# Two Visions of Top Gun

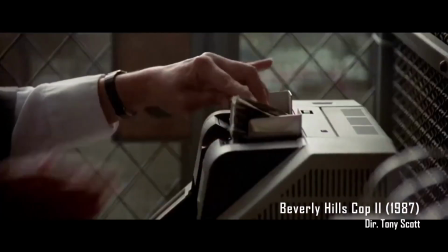His ability to use quick cuts, inserts,
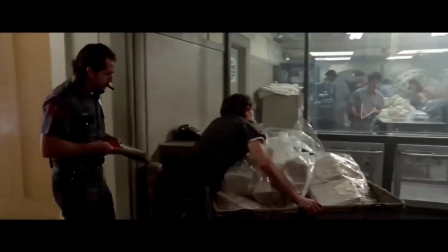dramatic lighting to create energy and to force you to engage emotionally without critically
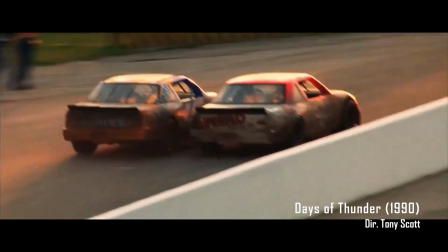losing track of the physical geography and continuity in the scene is unparalleled.
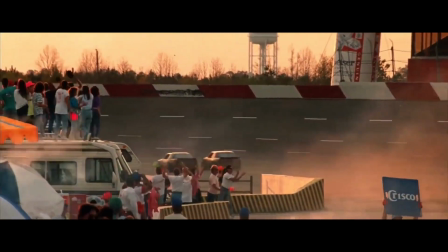You can probably see that best in his commercials. Like, here's Tony Scott advertising diet soda.
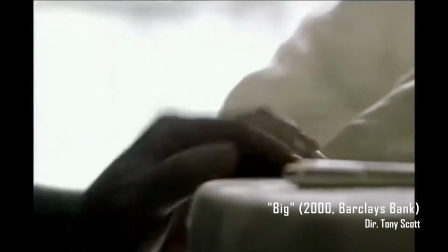Here's how Tony Scott depicts Anthony Hopkins talking about Banks.
You go to America, you want to go to the Big Apple, not the Little Apple.
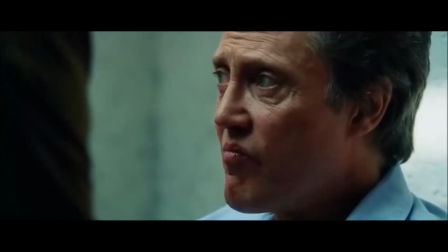When I get up in the morning, I want a big breakfast. I want my girlfriend to say good morning, big boy.
He's actually being restrained in Top Gun compared to some of his later movies.
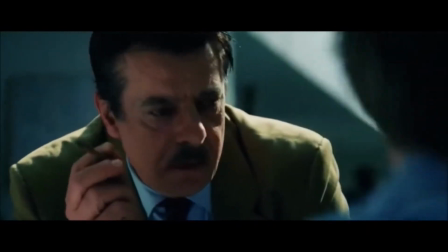A man can be an artist.
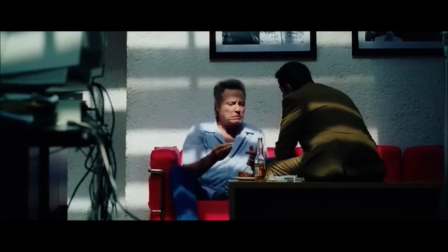And anything, food, whatever.
Top Gun is an editing dream.
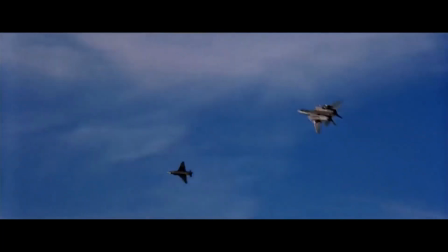Like, this is a total cop-out, but I can't even describe it. Somehow it manages to make you believe, like never question,
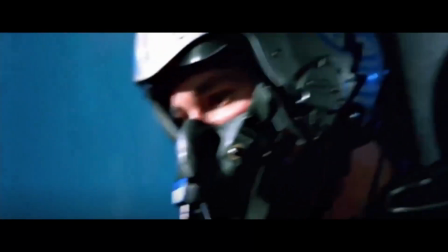that these actors are pilots having actual dogfights in the air,
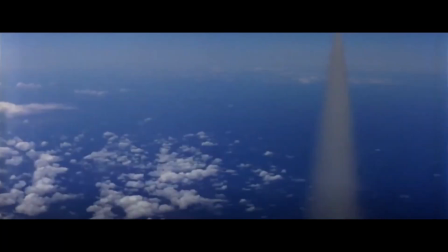using scraps of footage captured of planes stunt flying and the actors in prop cockpits.
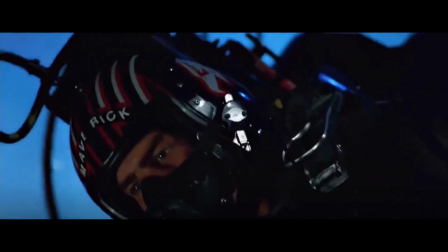I don't know, let's just look at the beach volleyball sequence again and just watch how this movie assembles a coherent,
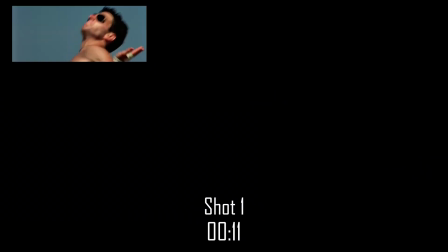energetic beach volleyball sequence.
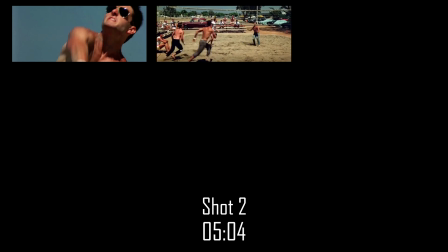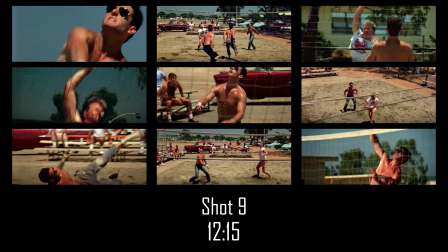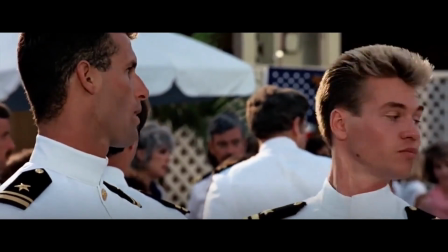Anyway, all of this is supposed to take you away from the literal events and engage based on your emotional impression.
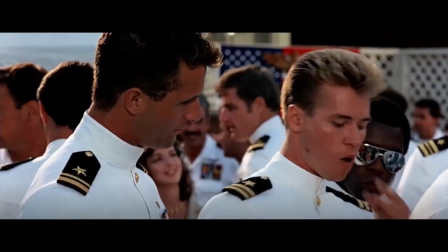After all, this is why we're doing a coming-of-age story in jet planes.
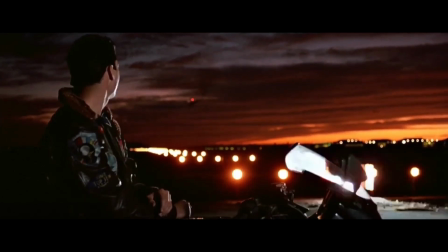So Scott is looking for elemental imagery that conveys not how this should literally look, but how he wants you to feel.
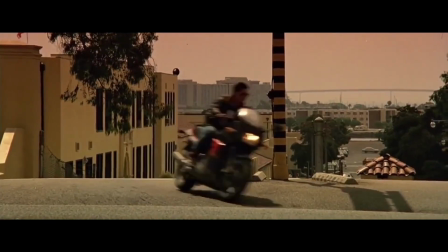And he wants you to feel the bleeding edge, feel the testosterone.
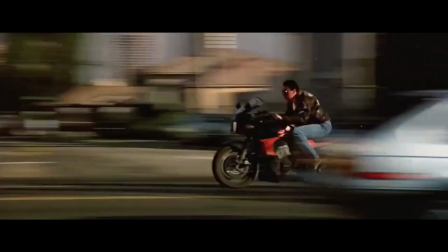These guys are in San Diego in a military training program, and in their downtime, they're hanging out at the bar, playing beach volleyball,
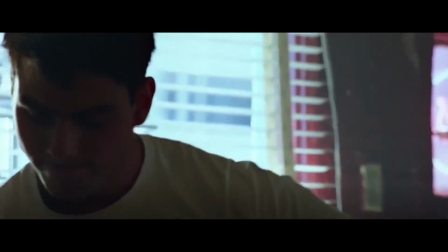going on dates, but Scott wants it to feel like they live their lives at Mach 2,
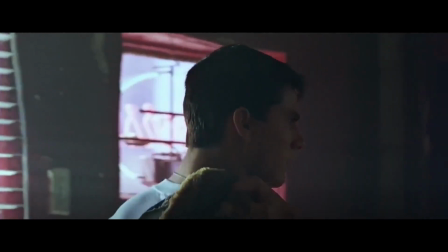and somehow it does. So is it a good movie?
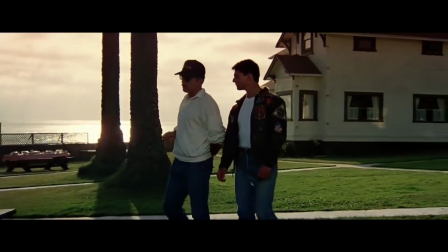It is a technical and stylistic wonderland,
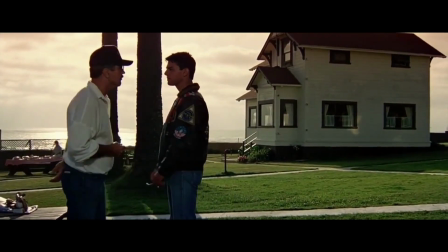but the storytelling is underdeveloped and awkward in service of themes that are, if presented interestingly,
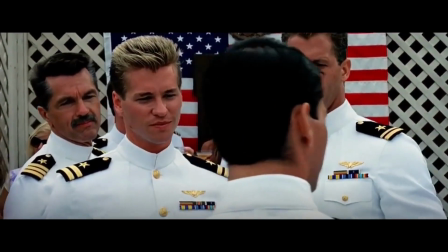ultimately kind of regressive and kinda tired? Is it a good movie?
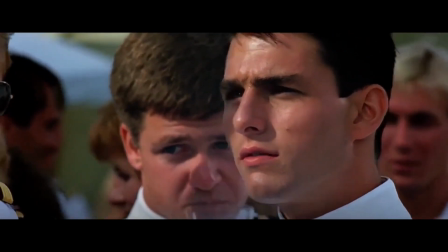Well, I learned a lot. And that brings us back to Top Gun Maverick.
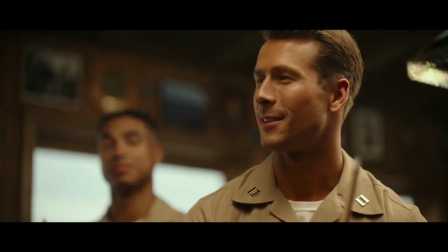How does Maverick follow all that up? Well, it doesn't. At all.
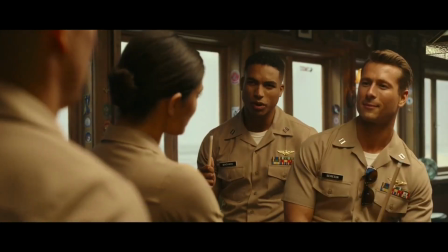Maverick is a sequel insofar as the literal events of Top Gun happened before it.
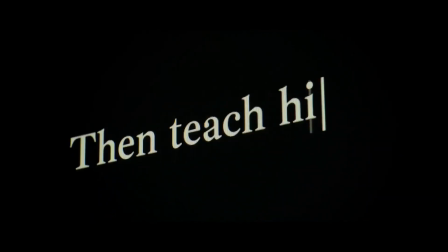Pete Mitchell was friends with Goose, went to Top Gun, saw Goose die, shot down some MiGs, and made friends with Iceman.
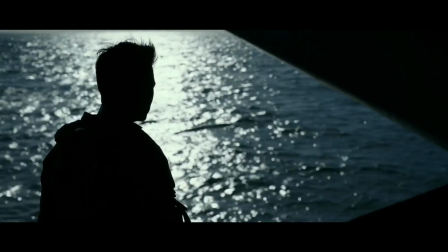Even in terms of the literal story, there's a lot about it that it wants you to have kind of forgotten.
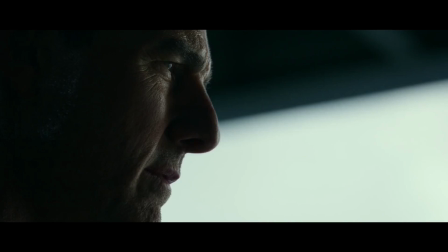The movie wants Goose to have died because naval aviation is dangerous,
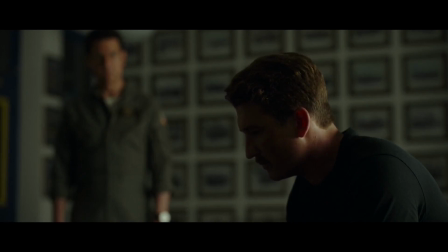but it doesn't want Maverick to have gotten Goose killed through completely useless recklessness.
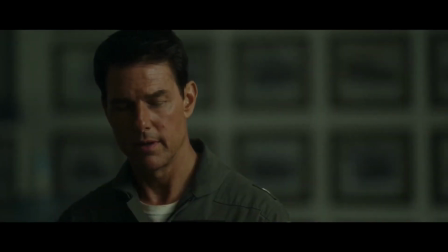It wants Maverick to come back to Top Gun after a long time away,
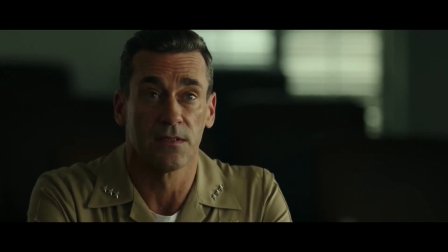so it quietly smooths over the first movie ending with Maverick becoming a Top Gun instructor.
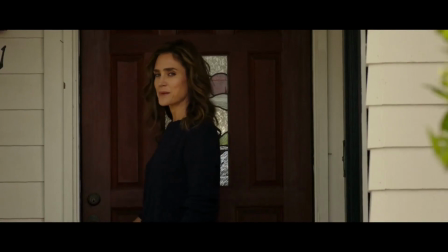Its cleverest trick in this vein is that Jennifer Connolly's character Penny Benjamin isn't Kelly McGillis's character,
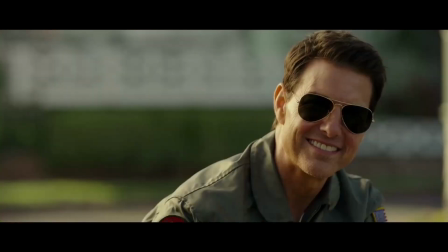but if you kinda think that they're the same character, the movie's in no particular haste to disabuse you of that.
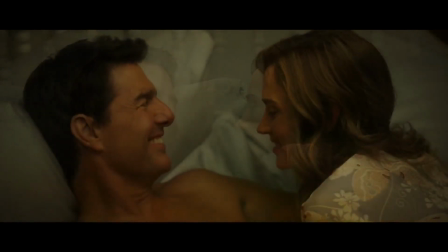It's a sequel to Top Gun, but it's more like a sequel to your broad cultural osmosis of Top Gun.
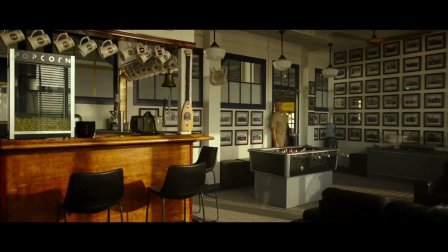It doesn't want you to actually remember Top Gun. And the same is true of the thematics, the genre, the presentation and the style.
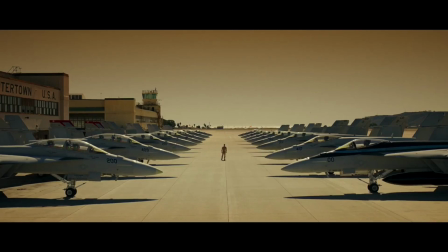Top Gun Maverick is a passing the torch movie.